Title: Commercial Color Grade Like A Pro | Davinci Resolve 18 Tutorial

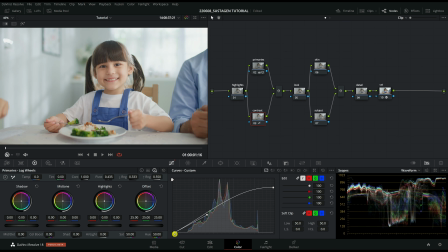(4:16)
And for shadows, we will do this, basically apply the same concept and just leave up the blacks, and then you can either pull down the shadows or lift it up. So I'll just make a bit of minor adjustments until it like fits my taste.
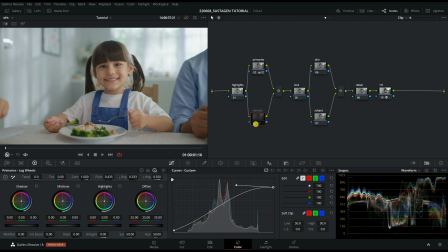(4:36)
So this is before and after for contrast. And you can see that I lifted it up without clipping the highlights.
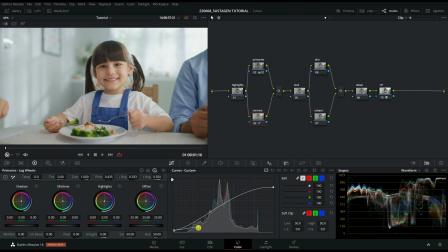(4:44)
I just adjusted a bit more to let it have a nice contrast. So this technique is very useful if you want a very bright image but you don't want to clip it, because usually if you go for broadcast, you can't be clipping your highlights. The channels will reject your advertisement right away.
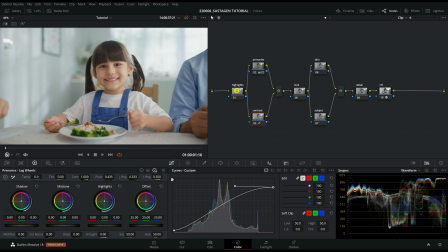(5:02)
So this area is still a bit bright, and for that I will use my highlights. So what I do here is highlight preservation. So I go to my color picker and then I'll turn off the hue and saturation, but leave the luminance on and put the low to 65.
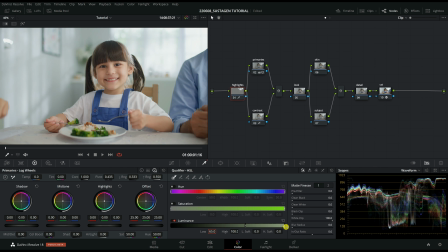(5:19)
And then we also can add a bit of low soft to make the graduation of this selection quite smooth. And then I'll go into my highlight and just drop it down until somewhere that looks natural.
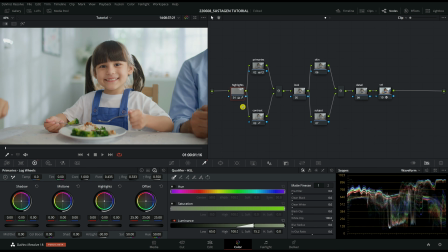(5:40)
So -30 will do. Yes, so as you can see, the highlight is more preserved in this way without making it look like super artificial. I'll just go back into my contrast to do a bit more adjustments on the brightness.
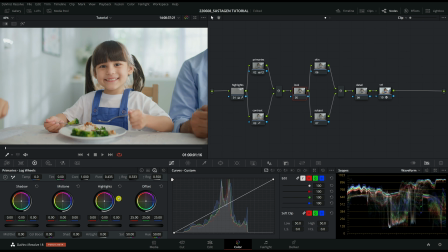(5:55)
Alright, next is our look. So for this look, the brand is a bit of blue color, if you know Sustagen. Yeah, so the brand is blue, so I'll just go to my gain and pull it towards the blues a bit.
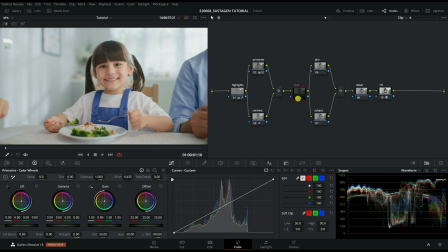(6:11)
So as you can see, before and after, it's quite a huge difference. I also go back in and do a bit more adjustments on the gain. So as you can see, I'm moving the red, only the red channel, because I see that there's a bit too little reds.
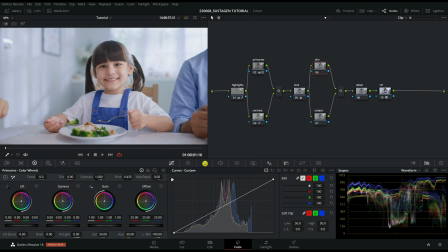(6:32)
So next is the skin node. I'll go into my qualifier and then I'm going to qualify their skin. So this is 10-bit footage, so I can just click and drag along the skin. I'll turn on the highlights for you to see where I'm affecting.
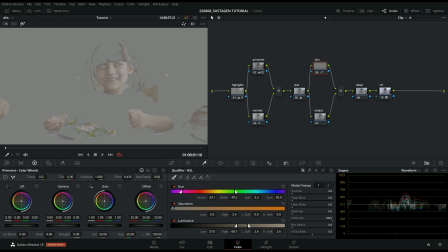(6:45)
So here is where I'm affecting, but I only want the lighter parts of the skin. So yeah, that's about it. So when I selected the skin, we also want to add a bit of blur radius to smoothen out the effect.
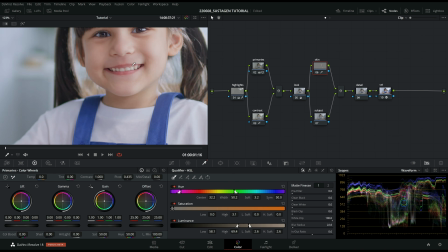(7:03)
So I'll zoom in a bit for you to see where it's affecting. So I want to smoothen the skin. That's why I just take out a bit of the mid-tone details. So it's just a hint of smoothening, which doesn't look too artificial.
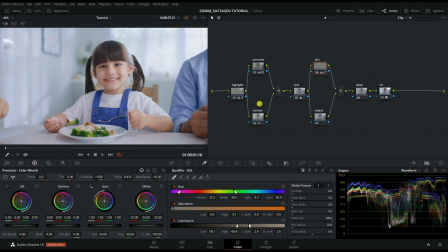(7:17)
Alright, next is the subject. So the subject for this scene is the girl, and of course the main subject is her face. The focus is on her face. So for this, usually maybe I'll do a window around her face, but since her face is quite prominent in this scene,
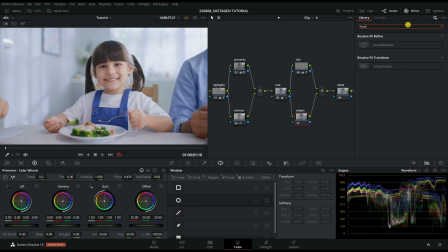(7:35)
I'll go into the effects tab and go search for face refinement and drag it into the subject node. So over here, I'll first analyze the scene.
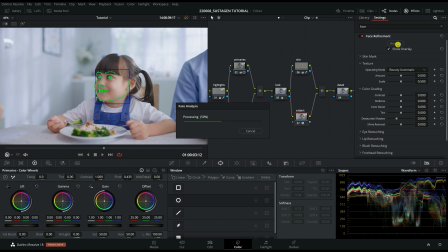(7:49)
As you can see, it's tracking her face very smoothly. So Davinci usually doesn't have a problem with tracking stuff. Okay, once that's done, then let's go to the start, and then I'll turn off the overlay so that we can see her face more clearly.
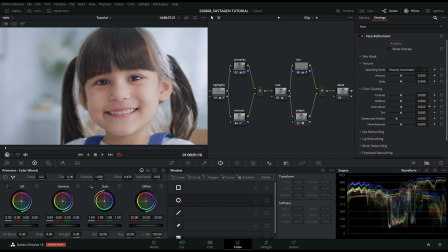(8:10)
So for color grading, I just want to boost her skin, the color of her skin a bit more. So I'll just go to color boost and just boost by a little bit, like 0.03.